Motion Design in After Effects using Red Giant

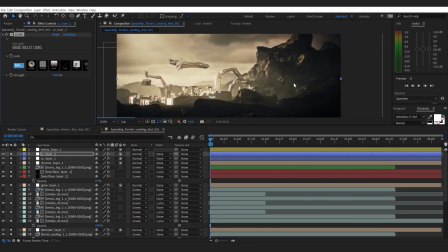Alright, so if I click OK, this is what we have now.
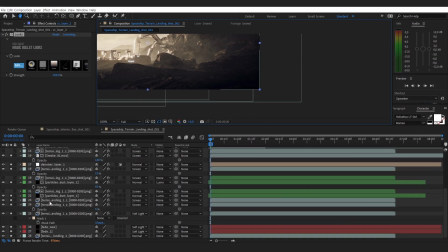But this corner looks a bit too black, a bit too dark. So what I can do, I can get back to my vignette and slightly adjust it.
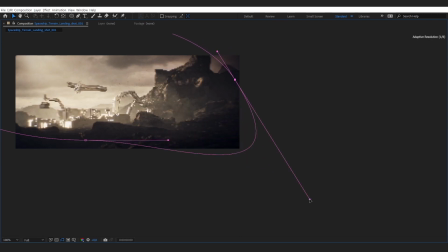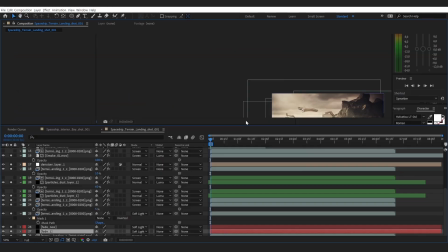Alrighty. So this is the final result inside After Effects.
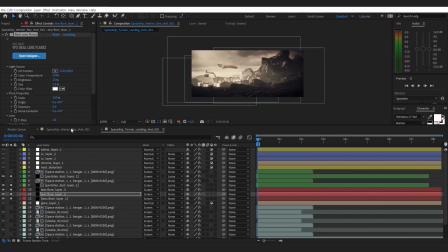This is what you can do fairly quickly, but I just wanted to dive into details and explain everything.
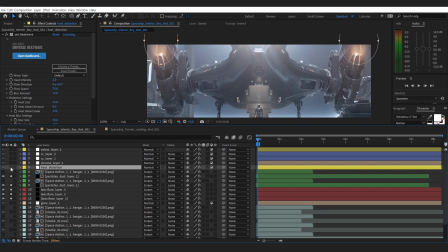And the last thing I think I will tackle is heat distortion. Heat distortion, it's a very useful tool from Red Giant as well.
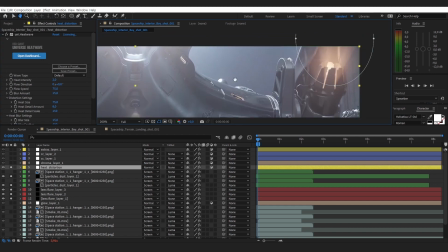Universe Heat Wave. This is what it is. It creates this optic illusion,
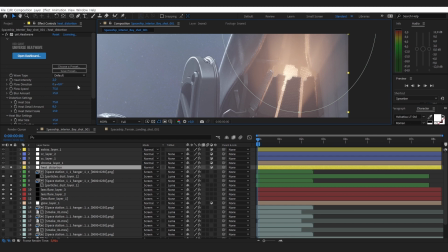like the illusion we can see in camera or in real life, like on top of the hot objects. Like you have a flame, and it emits not only light and heat. And this distortion we can see in air. This is what the heat wave is.
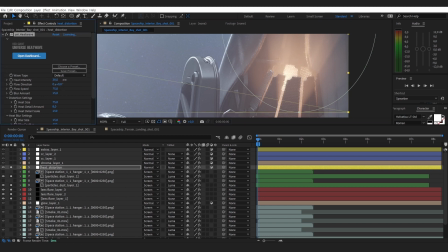So here we can change the heat intensity. I don't have much time to explain all the features of this plugin, but I'll just tackle the most important.
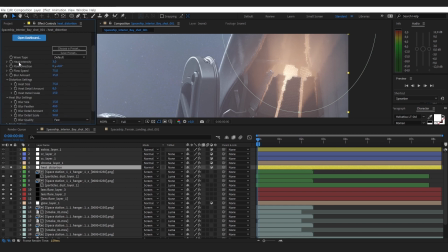The most important things you need to pay attention to is heat intensity, blur amount, and flow speed. Because when your animation will be playing, you'll see that it might be very speedy,
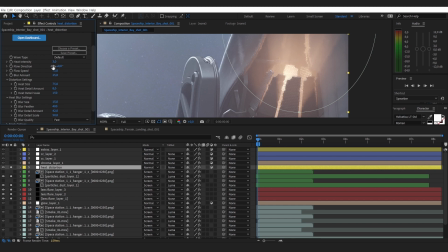and you might want to turn this speed down from, let's say, 75 to 20. So it doesn't glitter too much, because it may look a bit too
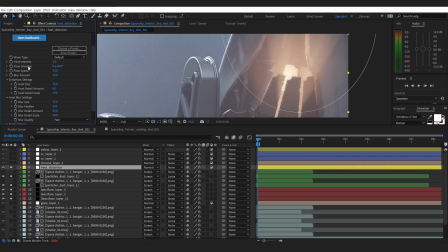distracting. So in my case, I want to use heat intensity on the level of 2, and this is it.
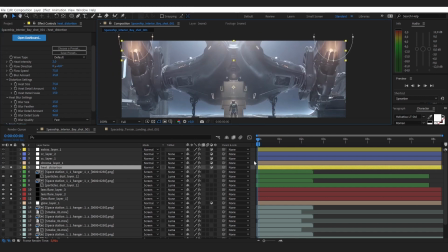This is how I did compositing in this scene.
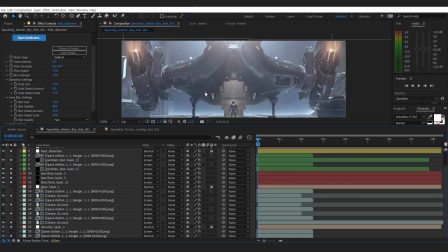I also had smoke elements in the space across the bay.
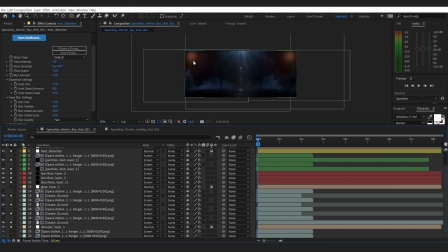I had lens flares placed in these corners. I have the master lens flare, and I also had
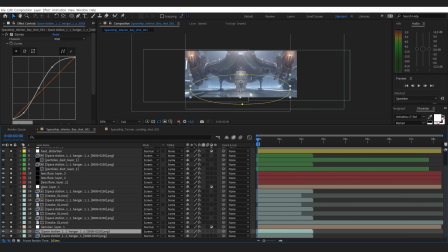the extra layer of Z-depth channel applied on top, but with a mask, because without a mask it would be too bright.
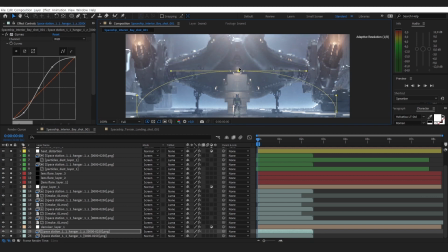So I wanted to isolate the Z-depth channel,
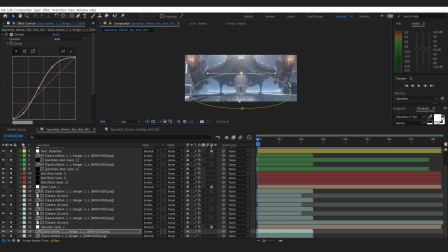so this haze would be placed along the flooring. But now when I look at it, it looks a bit too bright, so I think I'll just turn it down to 40% the opacity.
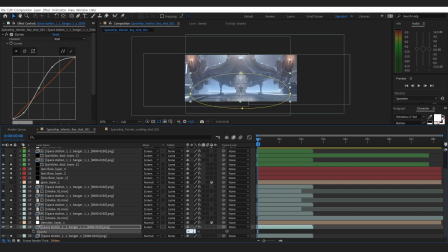So that this is 100% and this is 40. 40 looks pleasing.
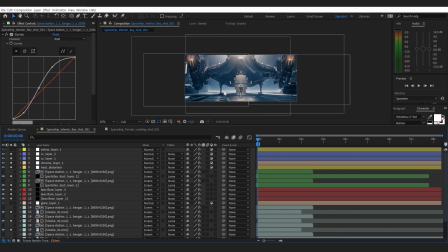And this is what it looks like with all the layers of color correction.
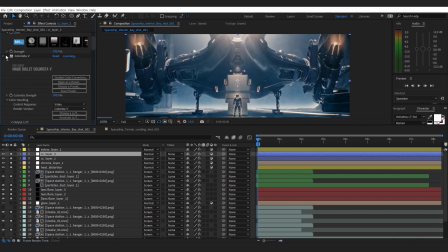This one looks a bit too dark, so I think I'll just disable the colorista.
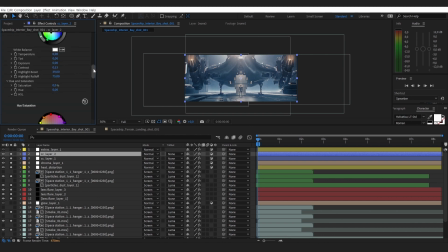Colorista is something I just touch based in Magic Bullet Looks, but you can have it separately. Sometimes I also use colorista, but I personally prefer to keep everything inside the Magic Bullet Looks. It's just easier to control everything when it all is in one place.
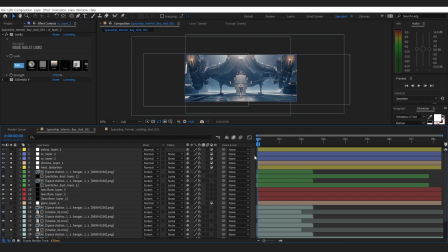So thank you very much for joining and watching.
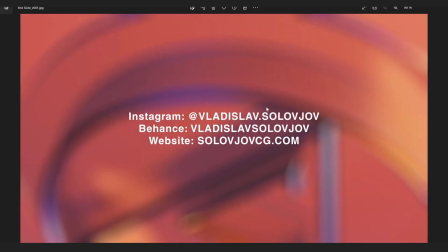Thanks for your time, for your consideration. So once again, my name is Vladislav Solovjov. I'm an art director, creative director. These are my credentials, my Instagram, Behance, and website. Please hit me up if you have any questions, or you can follow me.
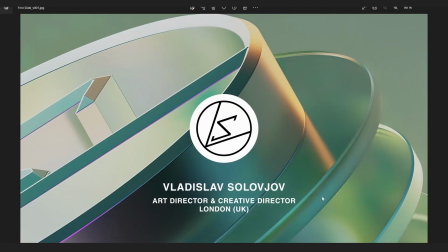Thank you very much for coming.